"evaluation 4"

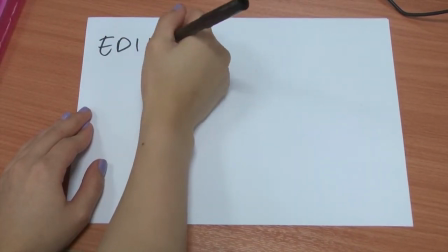(0:05)
So I'm going to show you how I did certain effects on my video. I used Premiere Pro and After Effects.
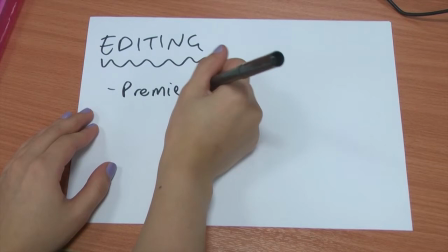(0:12)
I also used Photoshop, but that was for print work, so I'm not going to go through that one.
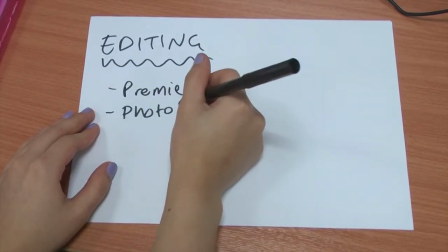(0:18)
All was CS6.
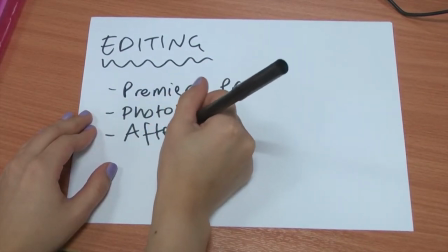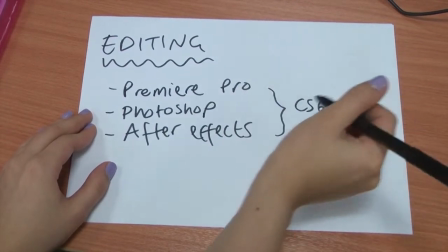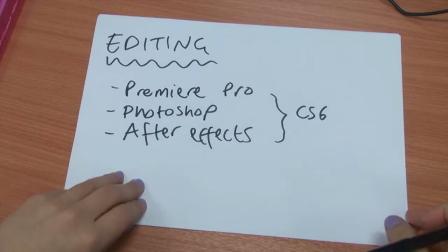(0:30)
So the first one I'm going to go through is Premiere Pro.
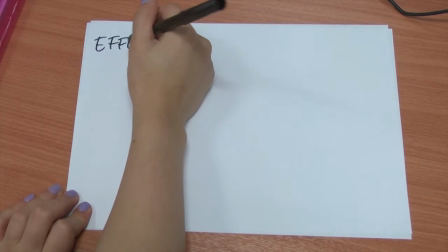(0:32)
I only did 2 effects on here because most of our effects were just done on After Effects.
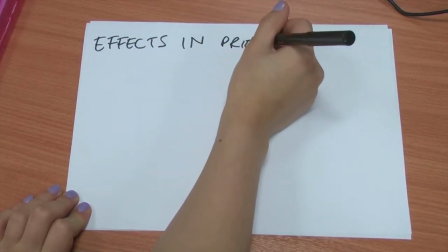(0:39)
I spelled Premiere wrong there, sorry about that.
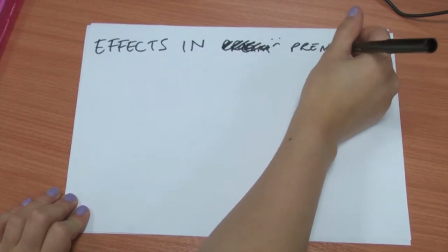(0:43)
The 2 effects I used on Premiere Pro were the split screen and constant power.
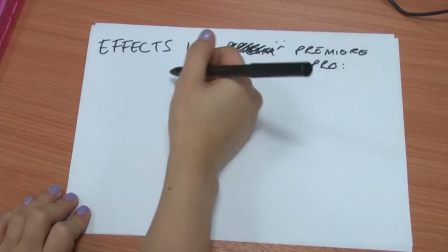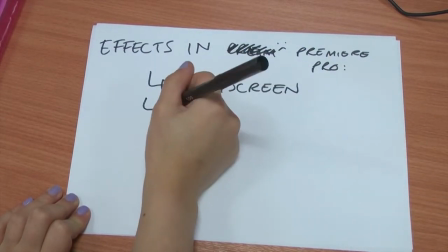(0:56)
I put crossfade, but I wrote that one wrong. It's constant power, and I used it on a sound effect.
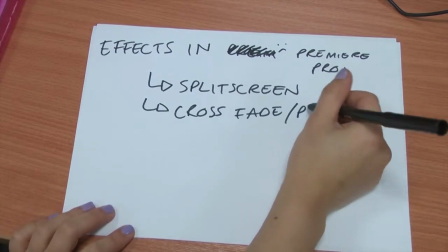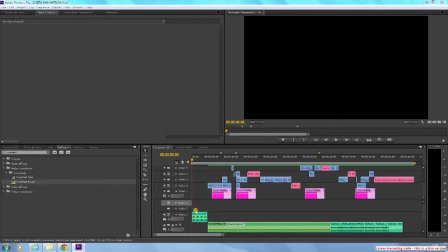(1:12)
So the first one I used was constant power. I used it on the alarm clock sound effect at the beginning. It was just to fade it in so it didn't start off so loud. I think it worked really well.
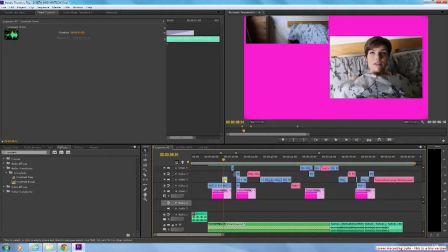(1:31)
Just me playing around with it to see whether it's good. And the next one I used was the split screen. I didn't actually use an actual effect for it. I just placed 2 clips on top of each other and adjusted the scale and position.
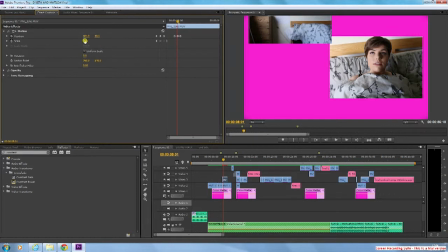(1:44)
I keyframed the position so that it would start off from the outside of the frame and it would move inwards. I'm just playing around with the position to show you all. And then I scaled it so that they would fit in a certain place,
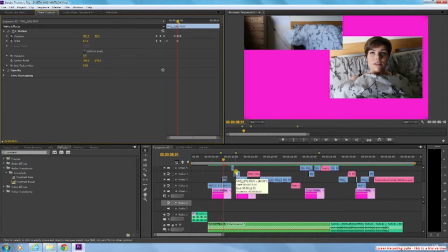(1:59)
and I ended the keyframe and then where I wanted it to end, so it just moves by itself.
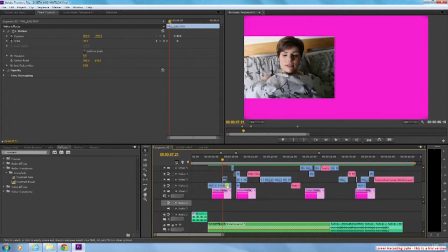(2:06)
And the transition we found was very effective, and we just use a colour mat for the background just to tie it in with everything else.
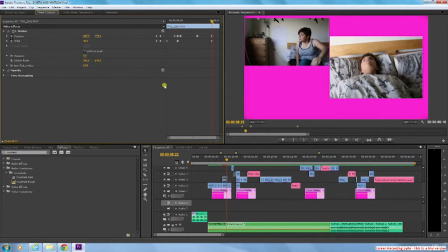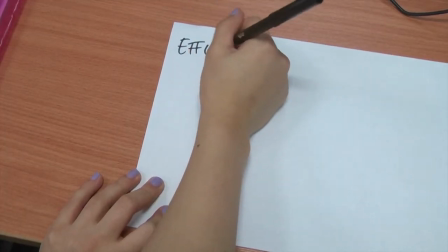(2:24)
And then the last thing I used was After Effects.
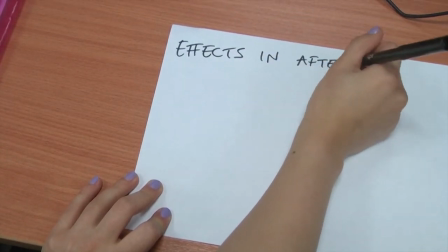(2:28)
I used quite a few on here just because they have better effects and it just looks a lot better, more professional.
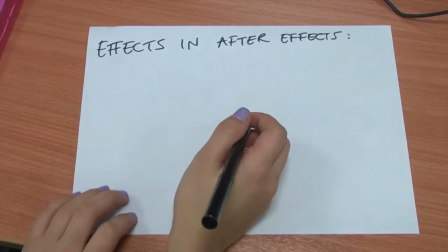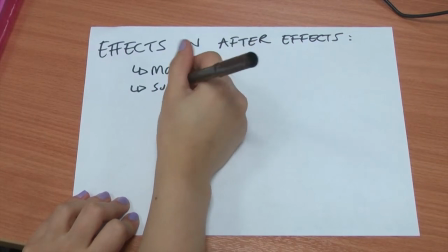(2:41)
So I used masks. Now this was used for pretty much every single one, just for background colour and stuff I'll show you.
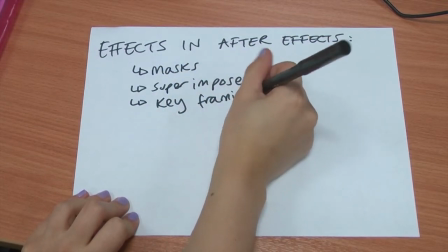(2:48)
And then I used superimpose to add like Vanessa's name onto an introduction.
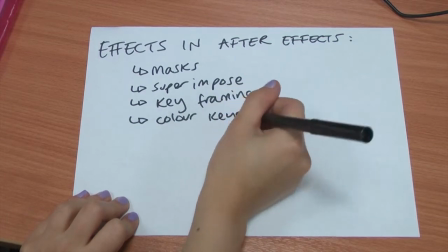(2:56)
Keyframe was a big part of it as well because we just used it to set a lot of the transitions.
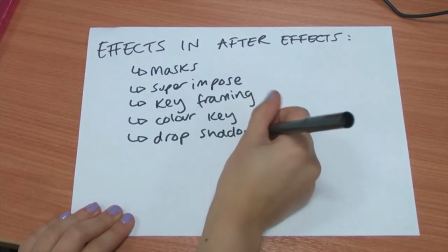(3:04)
Colour key was used to get rid of like white background in some of the superimposed things and some of the images I transferred into After Effects.
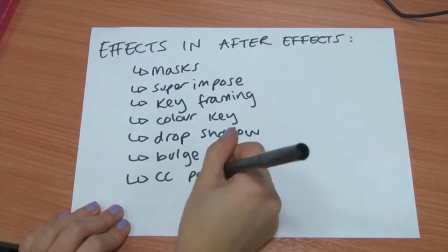(3:12)
Drop shadow was used to make some images and text stand out.
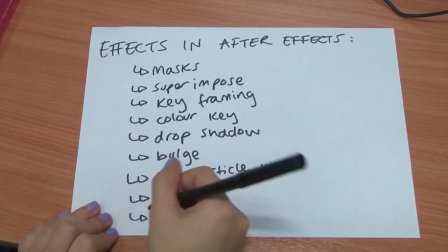(3:18)
Bulge was used quite a lot. I'll show you how I use that one. CC Particle World, that was used for smoke, for sparkles.
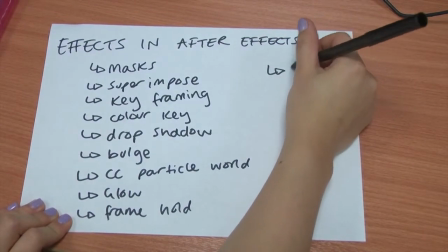(3:26)
Glow was used in the same one. Frame hold is just what we use to set each image for our introductions.
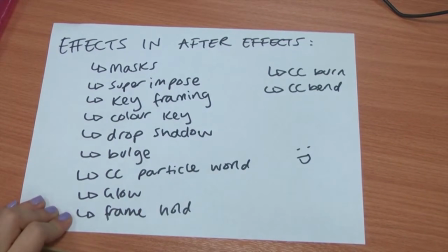(3:33)
CC burn and CC bend, I'll also show you what happens. So we'll start off with Vanessa's composition.
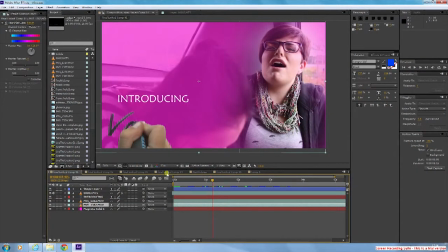(3:41)
That's the first one we did. So as I was saying about masks, I had to mask out Vanessa and then set a colour solid for the background.
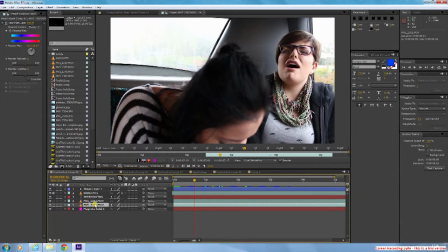(3:51)
That's the same colour solid as used in the Premiere Pro and in print work, just to tie it all in.
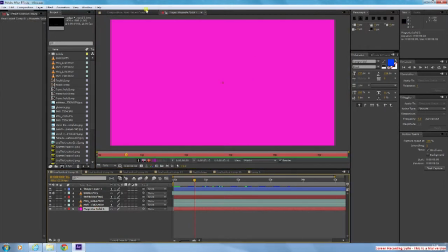(3:56)
It's the same pink colour. I feathered the edges as well so it wouldn't be so harsh.